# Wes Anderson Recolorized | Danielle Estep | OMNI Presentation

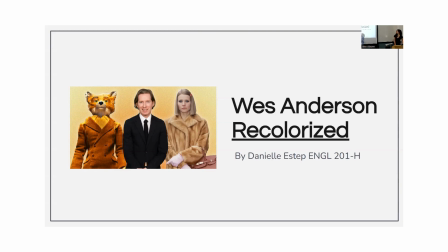[0:00]
Okay, so my presentation is Wes Anderson Recolorized. I'm Danielle, and this was for my English 201. I decided to take a little bit of a spin on it. So in my AP Art history, we used to analyze artworks, which I think movies are, and change color to see if we could argue meaning or different meaning.
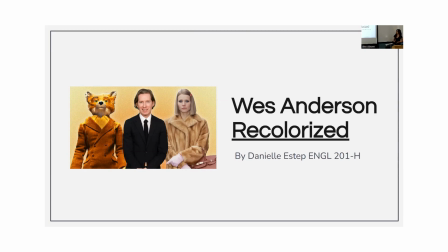[0:19]
So that's what I decided to do. And obviously meaning I find might be different than your interpretation.
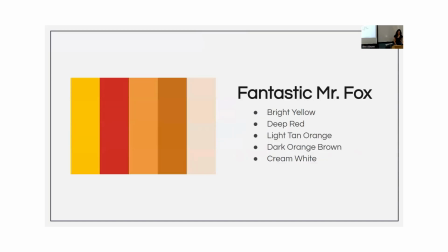[0:24]
So I wanted to start off with Fantastic Mr. Fox. And this is the color palette that's used, and I just wanted to go over that. So he uses bright yellow mostly. It's not mostly, but it's one of the more common ones. It usually is used to show friendship or caution or hazardous.
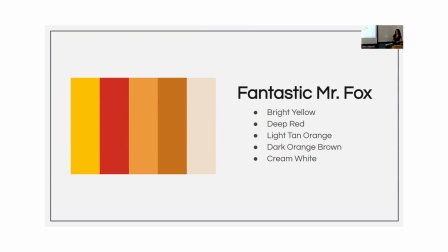[0:41]
Then we have a deep red. Shows kind of a paradox. There's love or anger, and also does show danger again. And then we have our fox colors. That's our light tan orange and our dark orange brown. This is often seen in scenes where the attention is on Fantastic Mr. Fox,
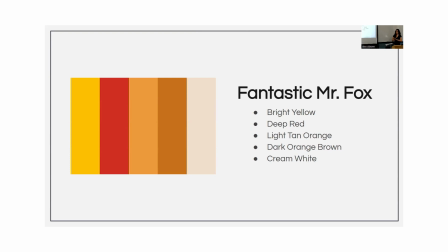[0:56]
but it kind of envelops the environment and shows his selfishness. And then our cream, right? This is when he is kind of losing his narcissistic traits and showing reflective behaviors and apologizing for what he's done.
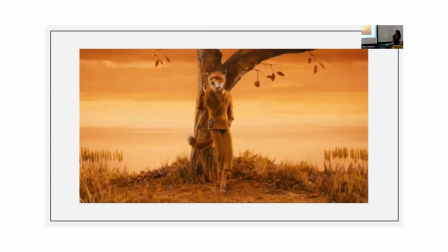[1:12]
So the first scene I analyzed is the beginning of the movie where we don't really know what's going on, and I don't want to give context yet. But what I interpret from the scene was always that something mischievous is happening, and I get that a lot from the background.
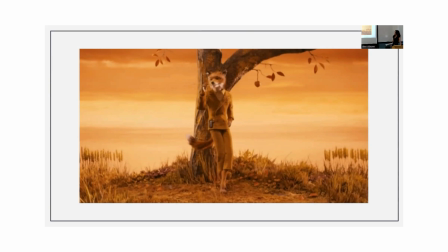[1:26]
When I asked other people what they saw, a lot of people saw maybe like a peaceful scene, and they again got that from the background. So I wanted to get rid of the background and see if I could change the meaning.
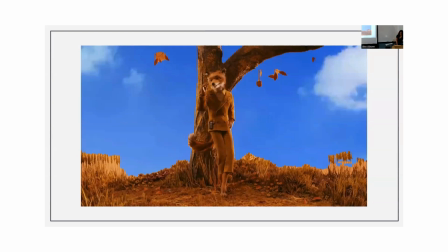[1:38]
So I just made it a sky blue. And I think when you compare it back to this image, it kind of loses that.
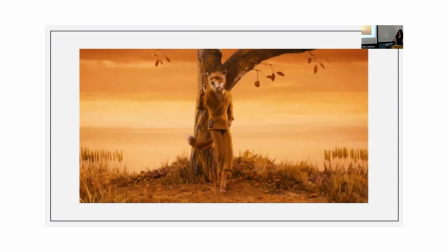[1:44]
For me, it totally lost his self, like everything's about him because there's no color in the background that's his color.
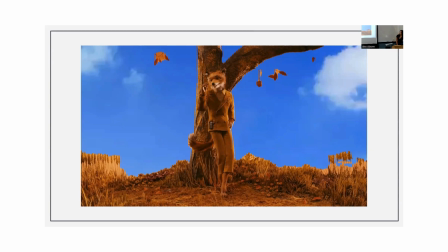[1:52]
It looks more reflective. It definitely loses like the element of danger.
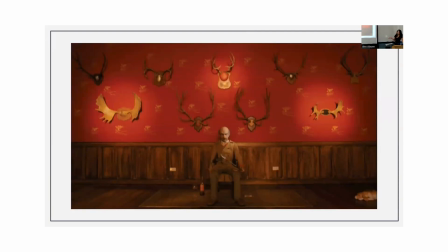[1:59]
Moving on is this scene. The first thing that always pops up to me is this bright red wall. So immediately I think of either danger or love or passion. And then your eye is brought down because this man is in the center to him, and you start to see that he is unhinged and angry.
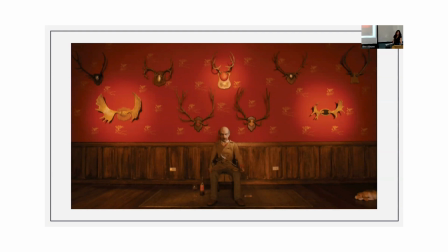[2:14]
So you're set up for a scene of, okay, this is an angry, unhinged man. And the background is quite barren. So I thought, like, if I wasn't watching the movie, I would see this as he's not rich, he doesn't have a lot of power, he's just unhinged and angry.
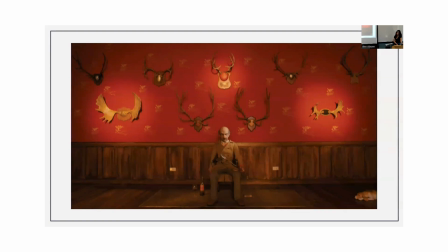[2:29]
So I decided to change the color and make it something that's kind of like royal.
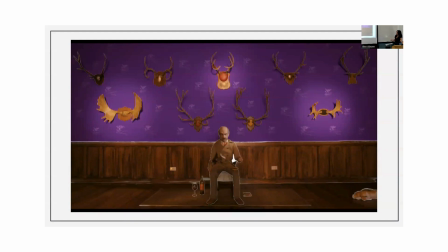[2:34]
So I made it purple. In my opinion, this does change it all. I think it makes it calmer to me. And he definitely still looks unhinged, but it looks like he might be having a different motive.
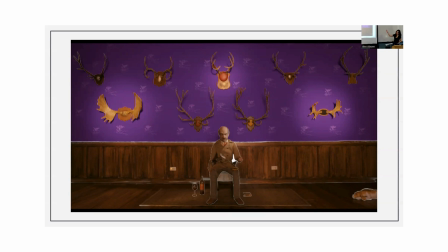[2:49]
It's no longer just I'm wanting to, hunt someone, as you see in the background with all these antlers with the red.
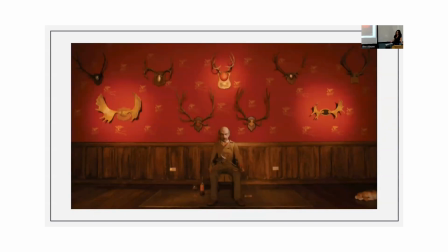[2:57]
When you see that, you might think he's like wanting to kill someone, which is correct in the movie.
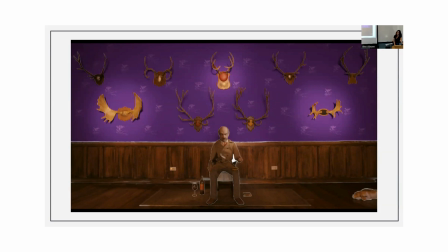[3:01]
But when you make it purple, to me, it just looks like he's kind of egotistical and he's just mad over like maybe something money related.
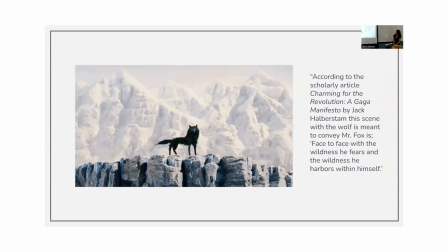[3:11]
Lastly is this scene at the end of the movie. And this is where I brought a research point I made in my essay. And it says, according to the scholarly article, Charming for the Revolution, a Gaga Manifesto by Jack Albertson,
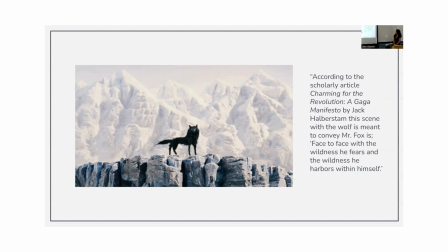[3:25]
the scene with the wolf is meant to convey Mr. Fox's face-to-face with the wildness he fears and the wildness he harbors in himself. So to analyze the color a little bit, you got the gray-blue rocks, which this black wolf is standing on.
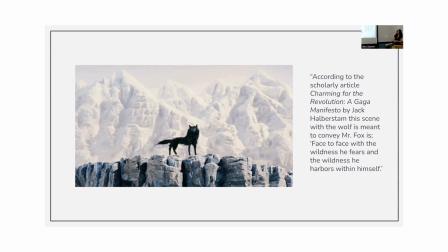[3:39]
So that's already a contrast, but cool tones. Then we have the white background, the white hills. That's a huge contrast to the black wolf. It makes you kind of see him as peaceful. Like you don't see it as like, when you see a wolf, you would think danger, but the white kind of brings up peacefulness, kind of like a dove white.
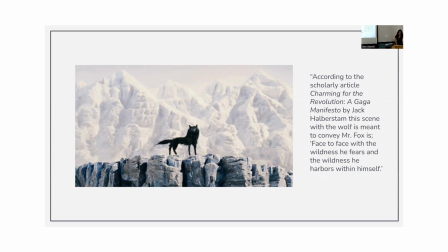[3:56]
So I wanted to, in a sense, kind of ruin that, get rid of that white. So I've made it like a more naturalistic landscape.
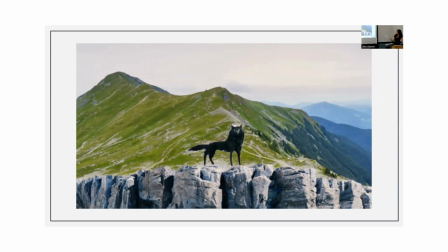[4:03]
And I think this completely gets rid of that argument of he's facing his fear.
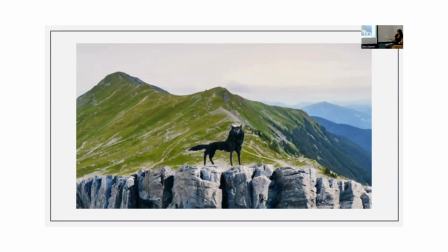[4:08]
If I saw that, I would be afraid because it's in a natural landscape and it no longer looks like peaceful in any sense.
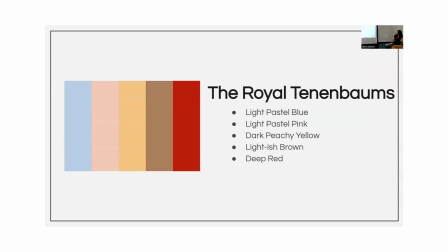[4:16]
Moving on to the next movie, which is the Royal Tenenbaums. This is the color palette again. We have our pastel blue and our pastel pink. This is often used with Margot, one of our characters. And it just kind of shows childhood and like a light feminine color. Our peachy yellow is often seen. Most of the family characters wear this on a suit.
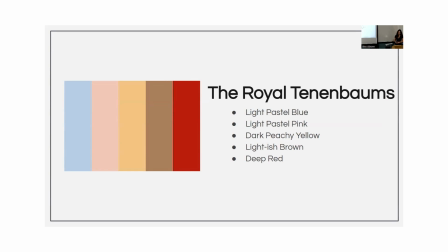[4:35]
It just kind of shows their interconnectedness. Lightish brown, that's again the suits just when they're in a darker scene or like a darker environment is around. And then our deep red, our main character Royal, this is seen when he's a bad father or when someone's angry.
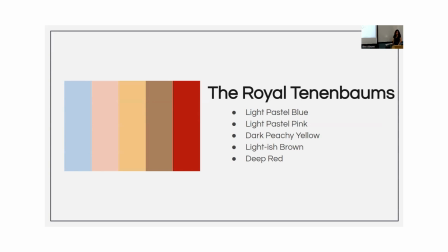[4:53]
It kind of envelops the environment around. So the first scene is royal.
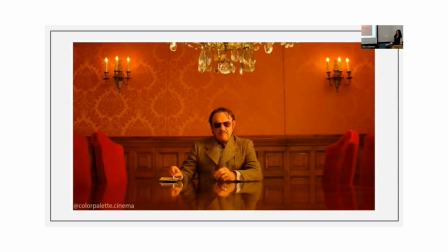[4:58]
This is when he's sat across his kids, telling them he wants a divorce or he's getting a divorce from his wife. And this is kind of what leads to him being not excluded from his family. And so when I see this, it's definitely red, but I don't get like a motive.
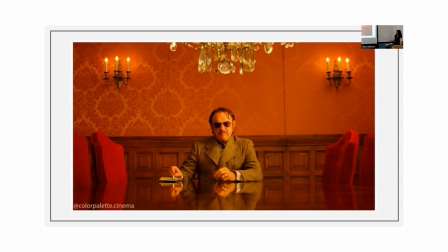[5:15]
Like it's not dangerous. It's not, even though it's the color red, it means love. There's no love in this scene. He obviously does not like loving, but there's no danger and there's no anger either, really, in my opinion.
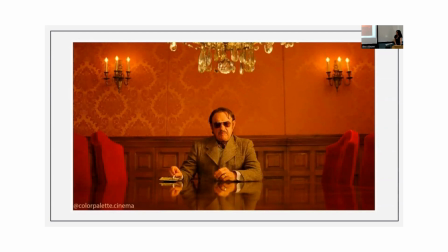[5:27]
So I decided to make it, I wanted to see if I could make a motive out of it. So I made it green because green often symbolizes money and greed.
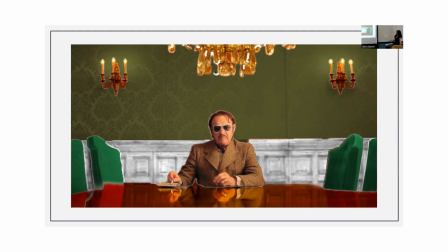[5:36]
So I think when I see this, I now see a motive. At the same time, I feel like when I see this, if he has a motive of money, you would think that he would still want a relationship with his kids.
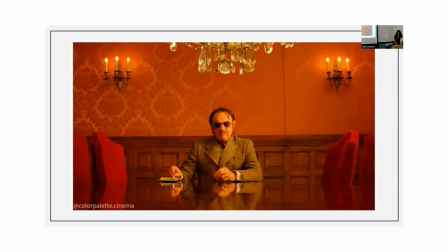[5:47]
And I kind of see that through here versus this image. I feel like he doesn't really care about his kids anymore.
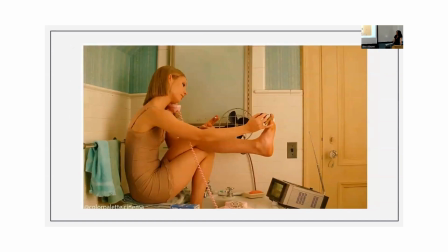[5:53]
The next scene is Margot in the bathroom. So she has these light pastel colors, which are quite feminine, but they often do wash her out. And you can also see that on her dress. A light brown dress is often like a no-no because it kind of washes you out in fashion world.
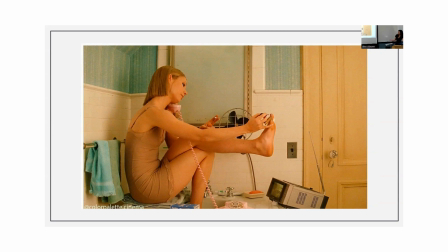[6:11]
So that's the interpretation I've always gotten from the scene. And if you know the context, she sits in here for like 8 hours a day, just by herself, and she's stuck in this limbo
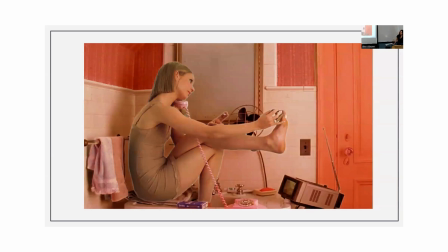[6:21]
so I made the scene like red. And so immediately what I get from this is I get like a hyper feminine energy. It's kind of like Cyndi Lauper, girls want to have fun. But to that meaning, I also feel like it looks like she's about to go out somewhere.
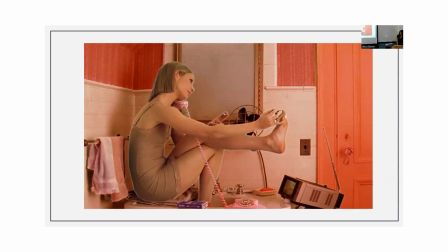[6:35]
It doesn't look like she's stuck in a bathroom for 8 hours a day versus in this image, it looks like she's like lost her importance. It looks like she would just sit there for 8 hours a day. Lastly is this image.
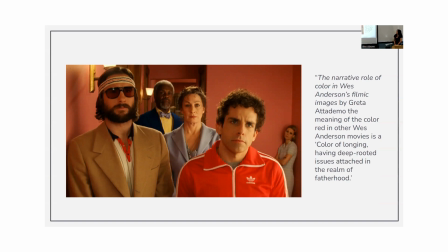[6:48]
This is at one of the scenes where Royal's being confronted. I really focused on the red background here. And the research point I brought up is from Wes Anderson's Filmic Images, which is a journal article. And the author brought up that the color
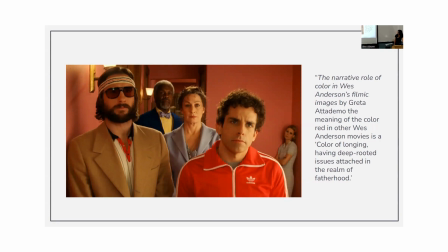[7:03]
red is a color of longing and having deep-rooted issues of attachment in the realm of fatherhood, which completely conveys this. We see Chaz, he is very angry with his dad throughout the movie, and he always wears red. So, and when Chaz is in a scene where he is angry with his dad, it often goes in the background and reflects it and makes a red scene.
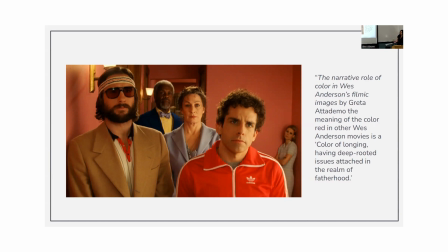[7:22]
So I wanted to see if I could change the color to something that's completely opposite of red and make it blue and see if it would look sad.
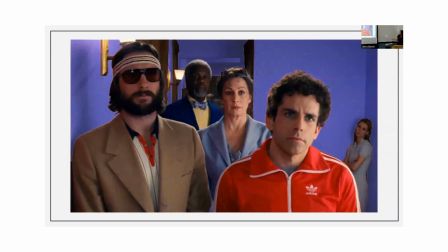[7:29]
It kind of turned out purple. I think that's just because the red and purple, red and blue make purple, but I think it completely changes the scene and makes it more sad.
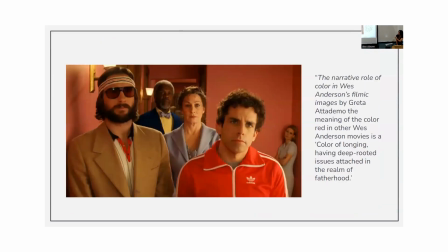[7:40]
Chaz's facial expression, in my opinion, here it looks like anger, but if I go here, I feel like it could be like a saddened, shocked look. Same with mom in the middle. She's in the middle. She looks angry here, kind of like a wife that's just like tired and fed up with him, versus here, this might be a shocked expression.
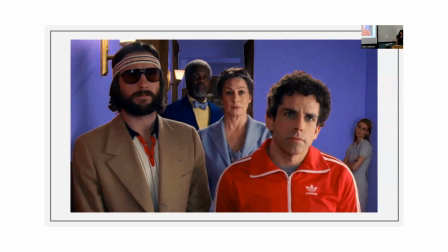[7:58]
So, thank you.